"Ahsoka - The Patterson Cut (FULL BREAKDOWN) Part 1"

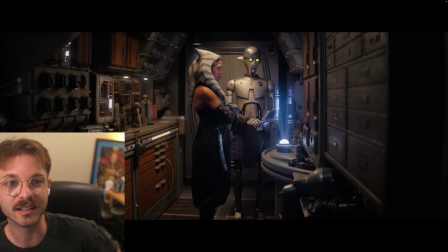45:31 And also, I am very much aware that me rearranging this scene does make it a tad confusing because it looks like she came in alone.
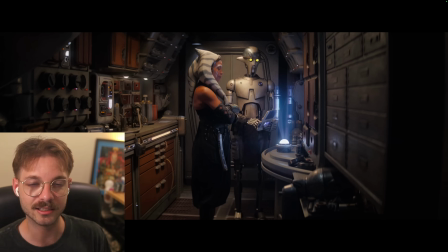45:44 Huyang isn't there originally when they fly into Corellia. I can easily explain that like Huyang is doing his lightsaber analysis in the back. He's not like co-piloting with her. She's just doing it while he's doing stuff in the back. But obviously I can't explain away why she wouldn't call for Huyang, while she's having this battle.
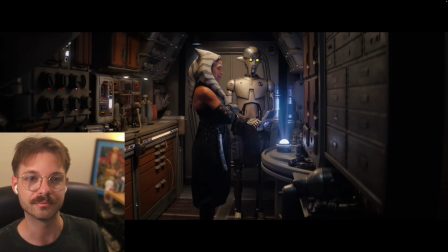46:03 She tells Hera to go get the ghost. They could have told Huyang to also help with the pursuit. I get that. That's just one of those things that like I really can't do much about,
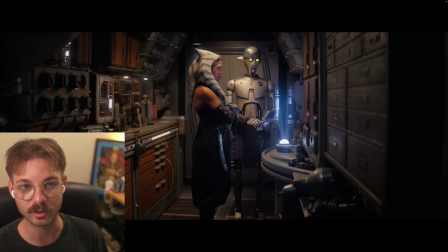46:16 but unfortunately the like flow works so much better story-wise for it to be this way. So like, yes, technically that is a mistake. I could argue a few things that like, that Ahsoka is so in the moment that she kind of forgets that Huyang is available or whatever. I could argue that, but really it's just that like for the story to flow better, there are going to be a couple things, especially since it's a fan edit. There are going to be a couple things that like I can't really change.
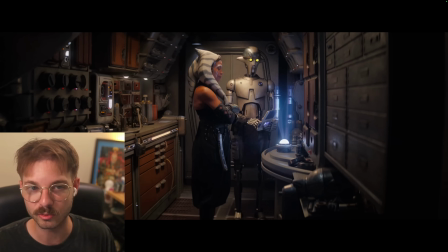46:52 And this was one of those moments. I think if you're like really, really like thinking about it, you could be like, oh wait a second, he was there the whole time. Like that's kind of strange. But also I feel like the way the sequence of events works out, you're not really thinking about that.
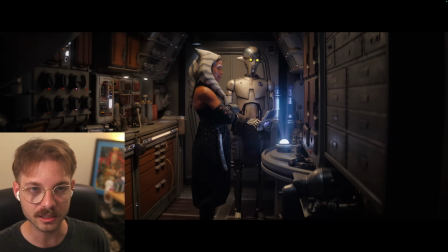47:10 It's not like a huge like, wait a second, like that ruined my whole experience. So for me, it's like, that was a necessary mistake or a necessary thing that I could live with. And I would be okay with people pointing out because I'm like, yeah, it's true.
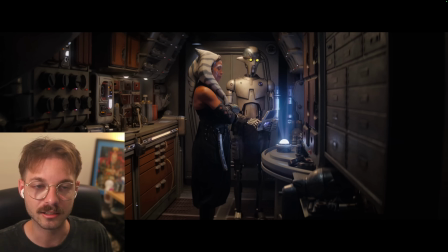47:29 Yeah, Huyang should have been in the fight a little bit since he was available. But, I think this works. He was busy doing his lightsaber analysis.
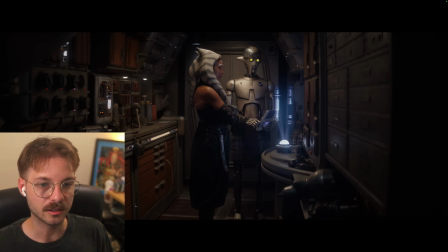47:38 I think it's fine. Yeah, so in the show,
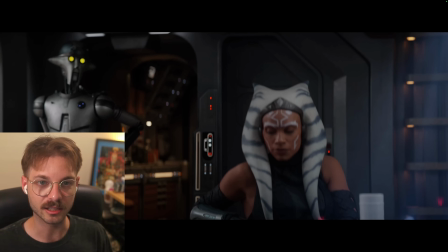47:41 they have just met up, Ahsoka and Sabine, and she tells her about the star map and everything and that they need to open it.
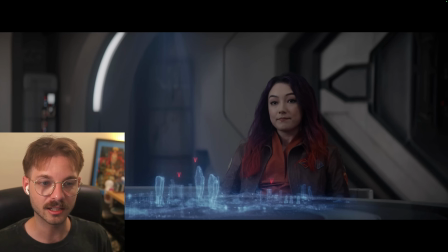47:49 And then Huyang comes out and is like, hey, I have an update. Sabine is like, oh, can I take this?
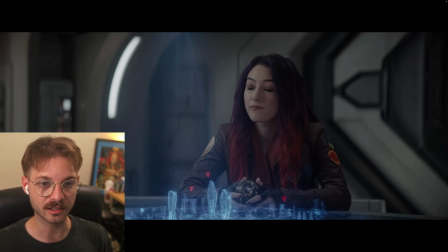47:54 Yeah. They're already, like, Sabine is essentially in the other room when this scene happens.
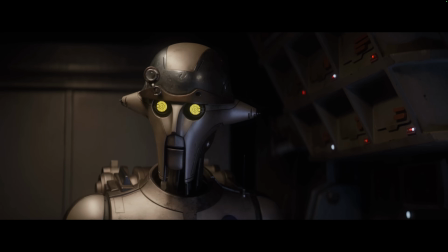48:00 And then so when Huyang says, they will be formidable adversaries for you alone.
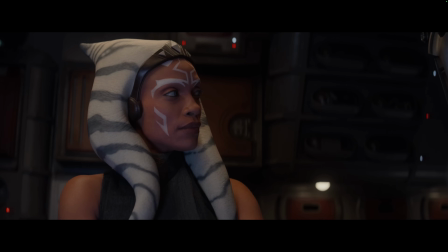48:09 Of course, you may not be alone for much longer. Maybe.
So in the show, obviously Huyang is referencing that we just got to Lothal and we have Sabine with us, and so she might stick around. That's what Huyang is referencing. Though in the movie, they haven't met up with Sabine yet. So with that line, it's now kind of taken a new meaning. Where is Ahsoka still even thinking about like going out to reach out to Sabine? And ultimately, she does decide to do that. So I think it's fun. It's fun that like rearranging that scene kind of gave it a new meaning now.
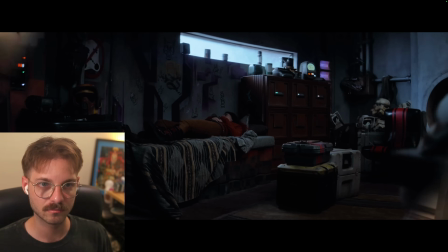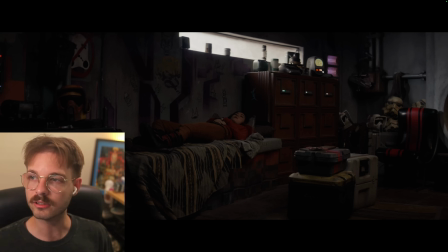48:56 So I've now kind of changed this scene. In the original, Sabine is kind of taking, I think, like more of an afternoon nap. You can see here that the window is giving off kind of a warmer light. Actually, everything in the scene is a lot warmer. So I changed the temperature and changed that.
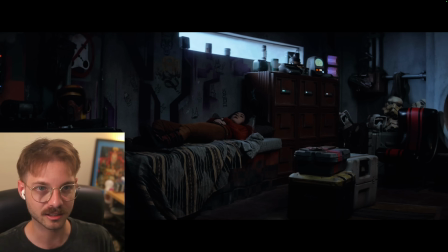49:14 So it looks more bluish. So this, to me, is kind of more the middle of the night.
Ezra.
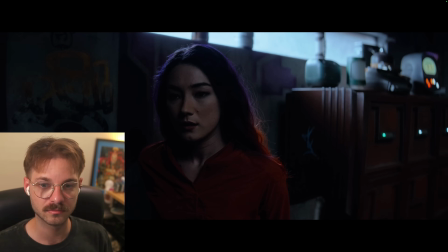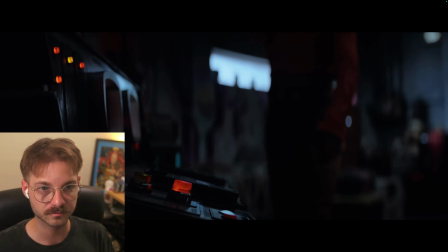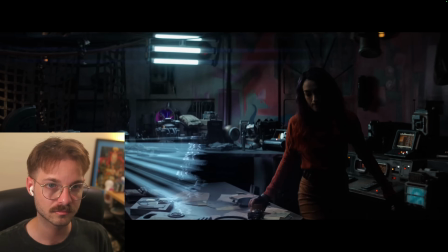49:31 Sabine.
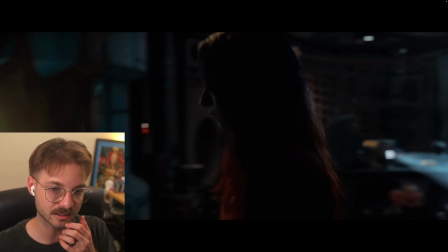49:34 So, as I was editing this, I decided that I would repurpose this kind of holographic thing in Sabine's room as a message device.
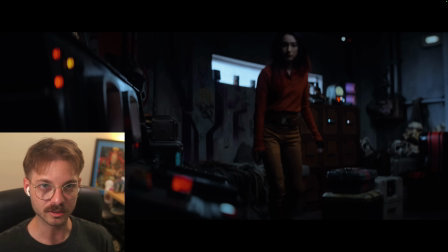49:48 So in the show, this beeps and it's really Ahsoka arriving on Lothal. But I repurposed it so now this is beeping to kind of signify that a message has been received.
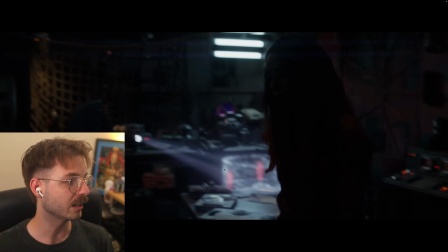50:00 So in the show, she is trying to figure out the star map with this.
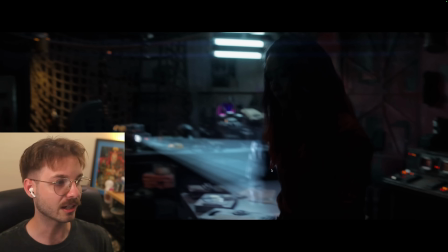50:06 And I replaced it so that now it's a message from Ahsoka.
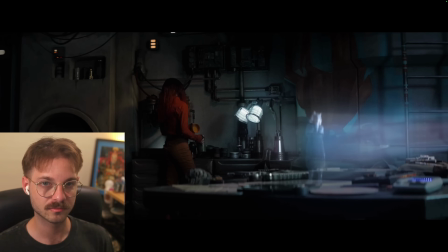50:16 I hope this message finds you well. I know my training wasn't easy. There's nothing easy about being a Jedi.
And again, this kind of speech from Ahsoka is kind of like 50-50 lines from the show and then me performing Ahsoka's lines and then doing a voice cloner overlay on top of that. Ahsoka was probably one of the easiest to mimic in terms of like the cadence that she talks in and everything, but it was still fun to try to kind of imitate the way she says things.
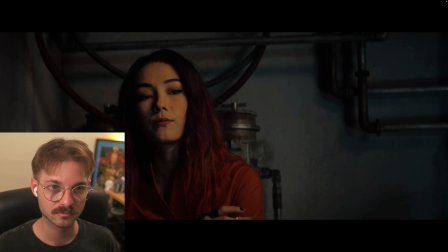50:53 We didn't quite finish your lessons, but I could really use your help, Sabine.
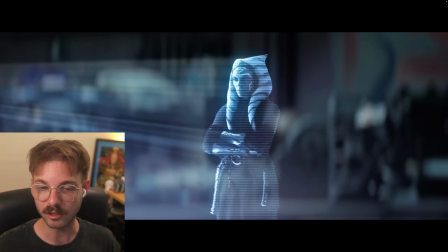51:02 I think I know how to find Ezra.
So I knew that this was a powerful moment that I wanted to emphasize.
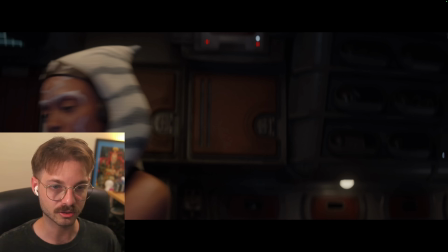51:09 In the original show, she comes to Sabine and she tells her that in person.
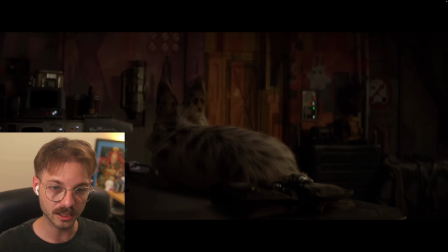51:17 And I really like that moment.
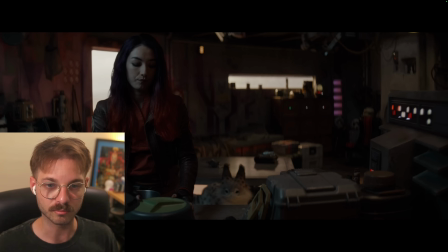51:19 Obviously I wish that could have been in person, but obviously for this fan edit, it didn't really make sense.
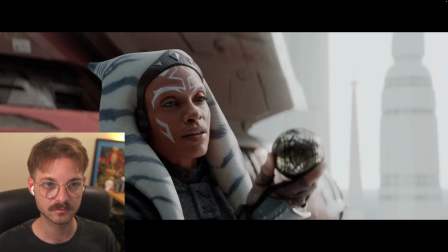51:29 I think I know how to find Ezra.
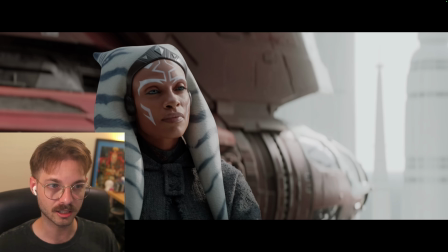51:33 So I basically took like her head from this shot and then flipped it, grabbed a shot from
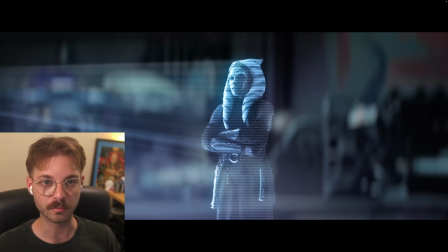51:41 later in the World Between Worlds for her body and pasted her head on top of the World Between Worlds body and, cut her out of the frame and everything. So now we get this.
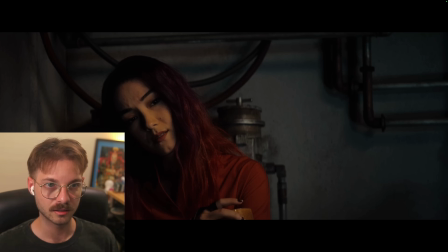51:55 I think I know how to find Ezra, but I must warn you, this isn't just a rescue mission.
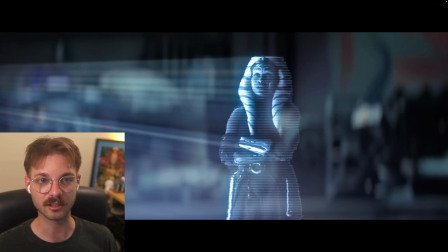52:01 And then her lips don't really line up perfectly here because, again, this is another scene from World Between Worlds that I just kind of cut out and put here, and her lips line up enough with the lines that I was like, sure. And plus, it's a hologram message,
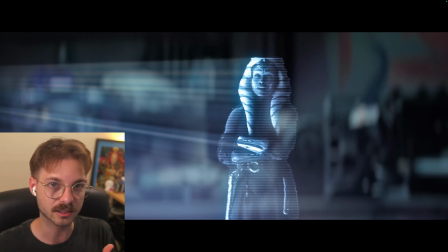52:17 so it's not going to be perfect. Sometimes there's audio sync slippage issues anyways, so I wasn't too worried about that.
May the Force be with you.
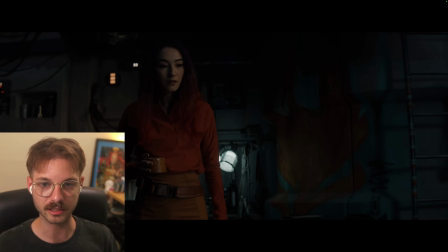52:30 Obviously, this is what the original scene was. She's just looking down at the map as she's kind of figured out how to open it.
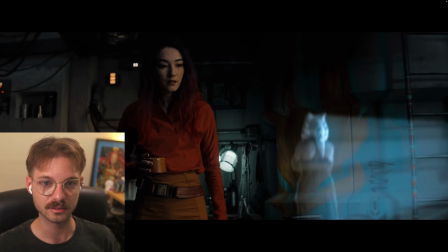52:39 But I added in Ahsoka. Again, this is another shot from World Between Worlds. I found that was really great to use from because there were multiple angles of her, and it was perfect for what I needed.
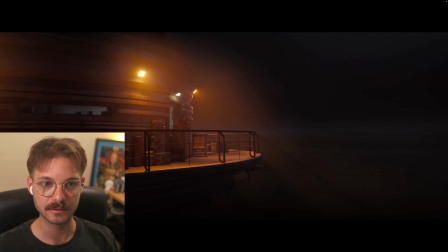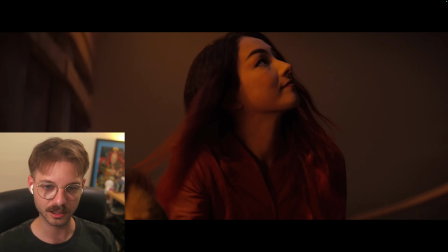53:00 And then this is an edit that a few people have commented on and have, said it was too abrupt. I think I get it. I think that the music is supposed to be the thing that makes it less abrupt.
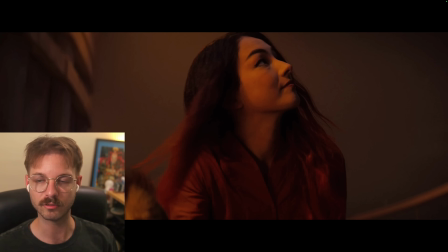53:13 But again, just with the way that the story was moving and flowing forward, I didn't feel like it was too abrupt of a edit. But, that is one of the criticisms I've been getting, and sure, I definitely can see where it's coming from.
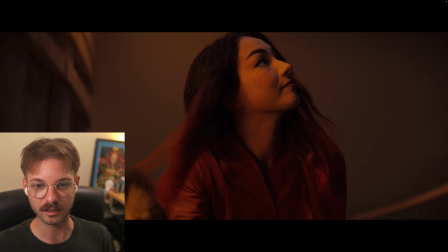53:29 I still think that the cut works, but I think everybody has their own taste on this kind of stuff.
I think I'm going on a trip.